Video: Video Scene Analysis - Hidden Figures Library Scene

The film Hidden Figures was released in 2017 and directed by Theodore Melfi. It tells the story of three black women working at NASA as human computers, and it follows them as they fight for the end of racial segregation in and outside the workplace.
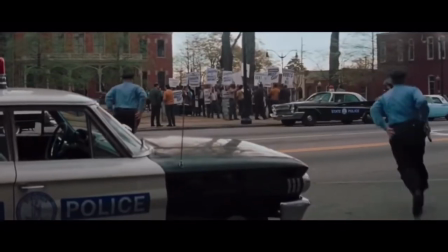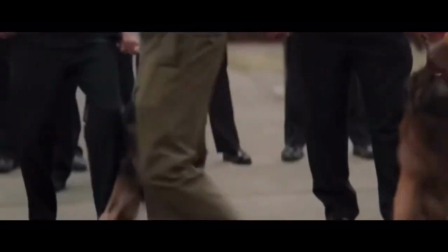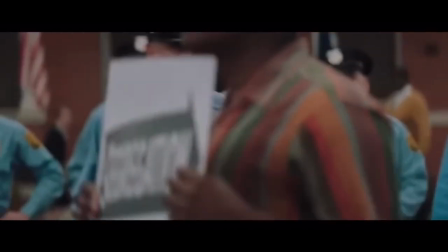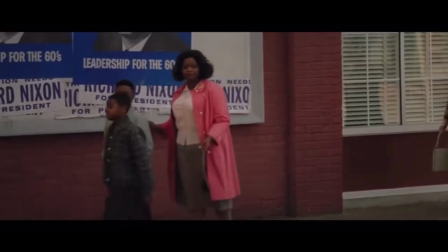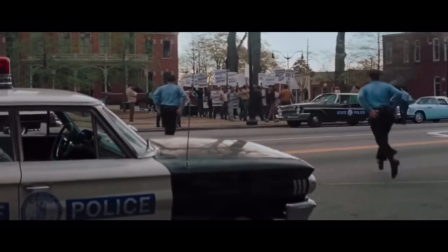[0:35]
Having this film been set in the 1960s, the cinematographer does a great job of setting up the time period.
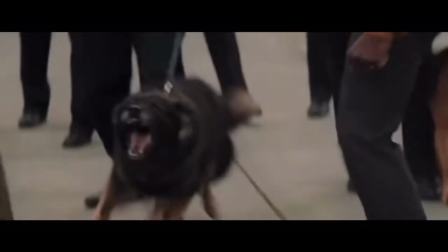[0:40]
Here we see protesters fighting segregation, and in a series of close-up shots we can see the chaos of the crowd.
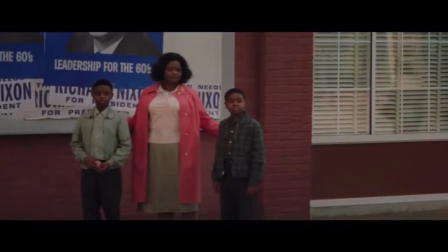[0:47]
But most importantly, this sequence is our introduction to the conflict of the scene.
Segregation must go!
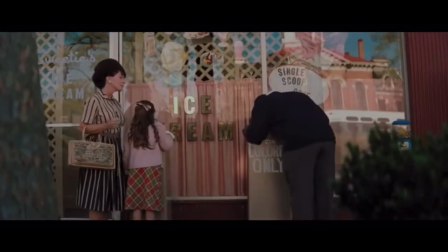[0:54] Segregation must go!
This quick shot sets up the microaggressions that we're about to see later in the scene.
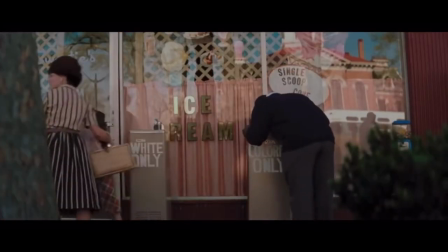[1:00]
The symmetry of the framing suggests and emphasizes further segregation between colored and white people.
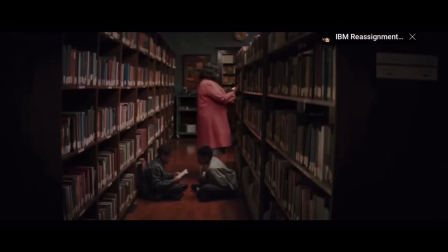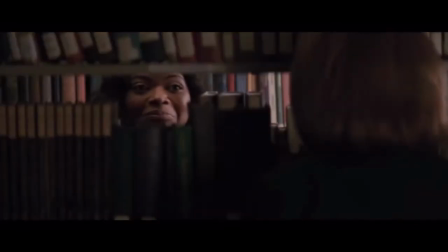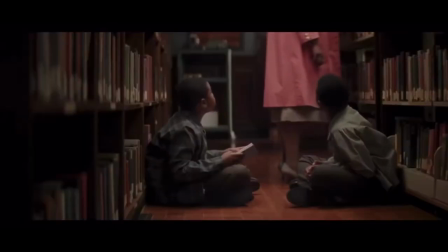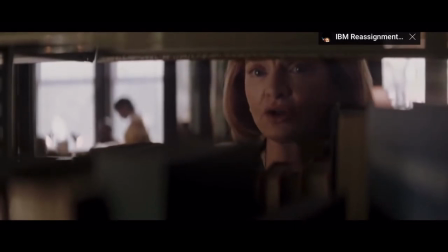[1:35]
shots and close-ups through a bookshelf. The library itself is almost silent, adding a sense of tension and intensity.
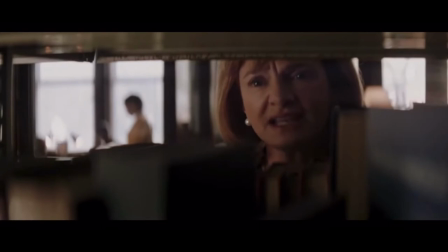[1:42]
I interpreted the bookshelf though as like a barricade, isolating Dorothy and acting as yet another obstacle between racial segregation and her own goals.
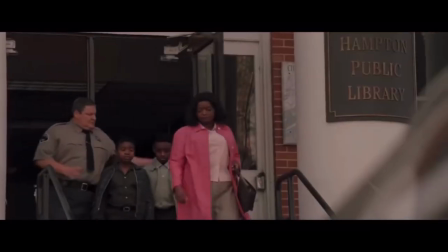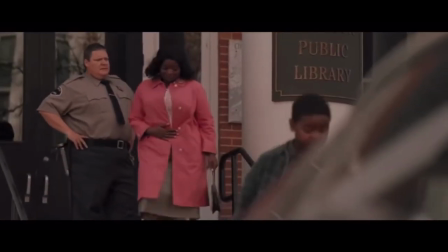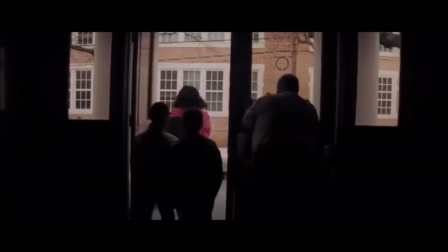[2:05]
The sudden use of music relays Dorothy's anger in getting kicked out of the library.
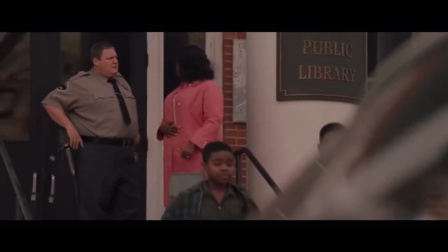[2:10]
Instead of using a high angle shot to suggest inferiority between Dorothy, the man, and the woman who's about to walk up the steps, the camera sits leveled in the middle.
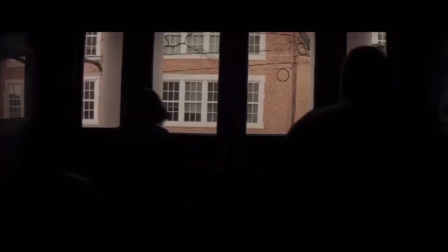[2:19]
They're staging in the frame suggesting this instead.
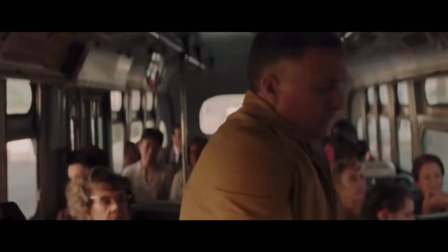[2:26] Separate and equal are two different things. Just cause it's the way doesn't make it right.
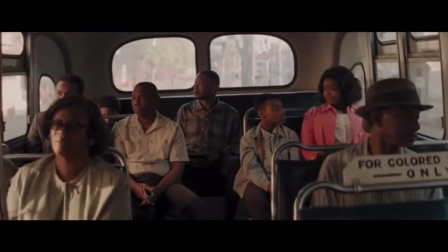[2:32] Understand? You act right, you are all right.
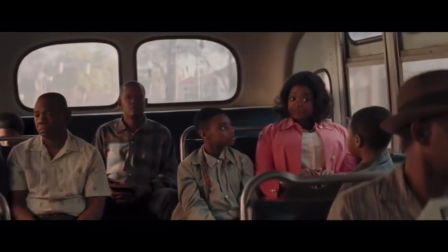[2:37] That's for certain.
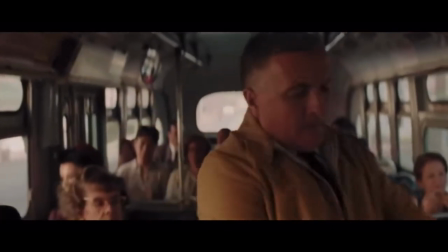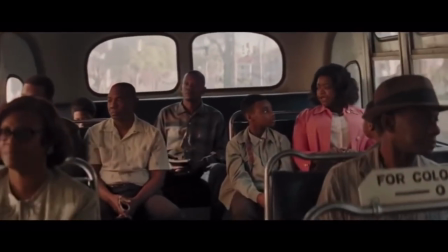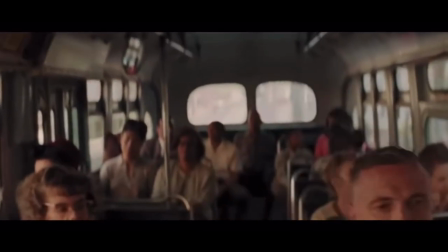[2:51]
here the scene starts coming to an end and using a handheld camera the tracking shot goes down the bus aisle to the
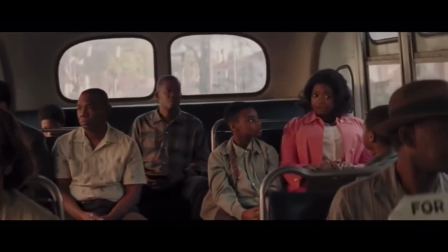[2:59]
back where Dorothy and her two kids sit the quietness of the other passengers is intentional and it draws more attention to their important conversation
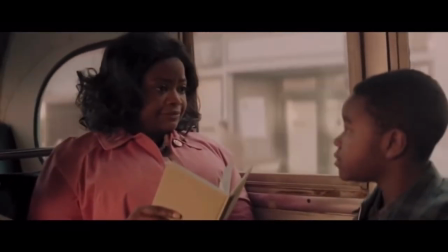[3:07] you took that book mama son i paid taxes and taxes paid me everything in that library take something y'all already paid me
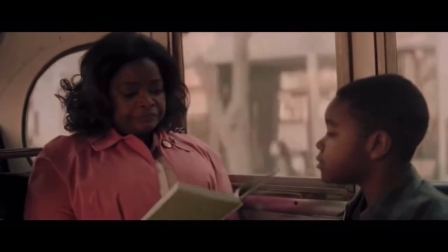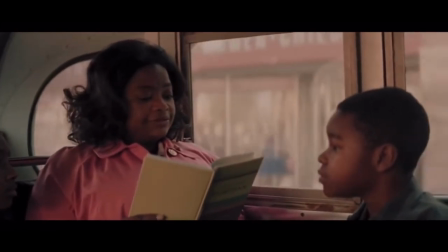[3:21] 4Tran is a new and exciting language used by programmers to communicate with computers.
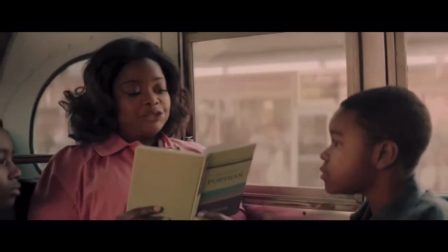[3:27] It is exciting as it is the wave of the future.
Overall I really loved this scene.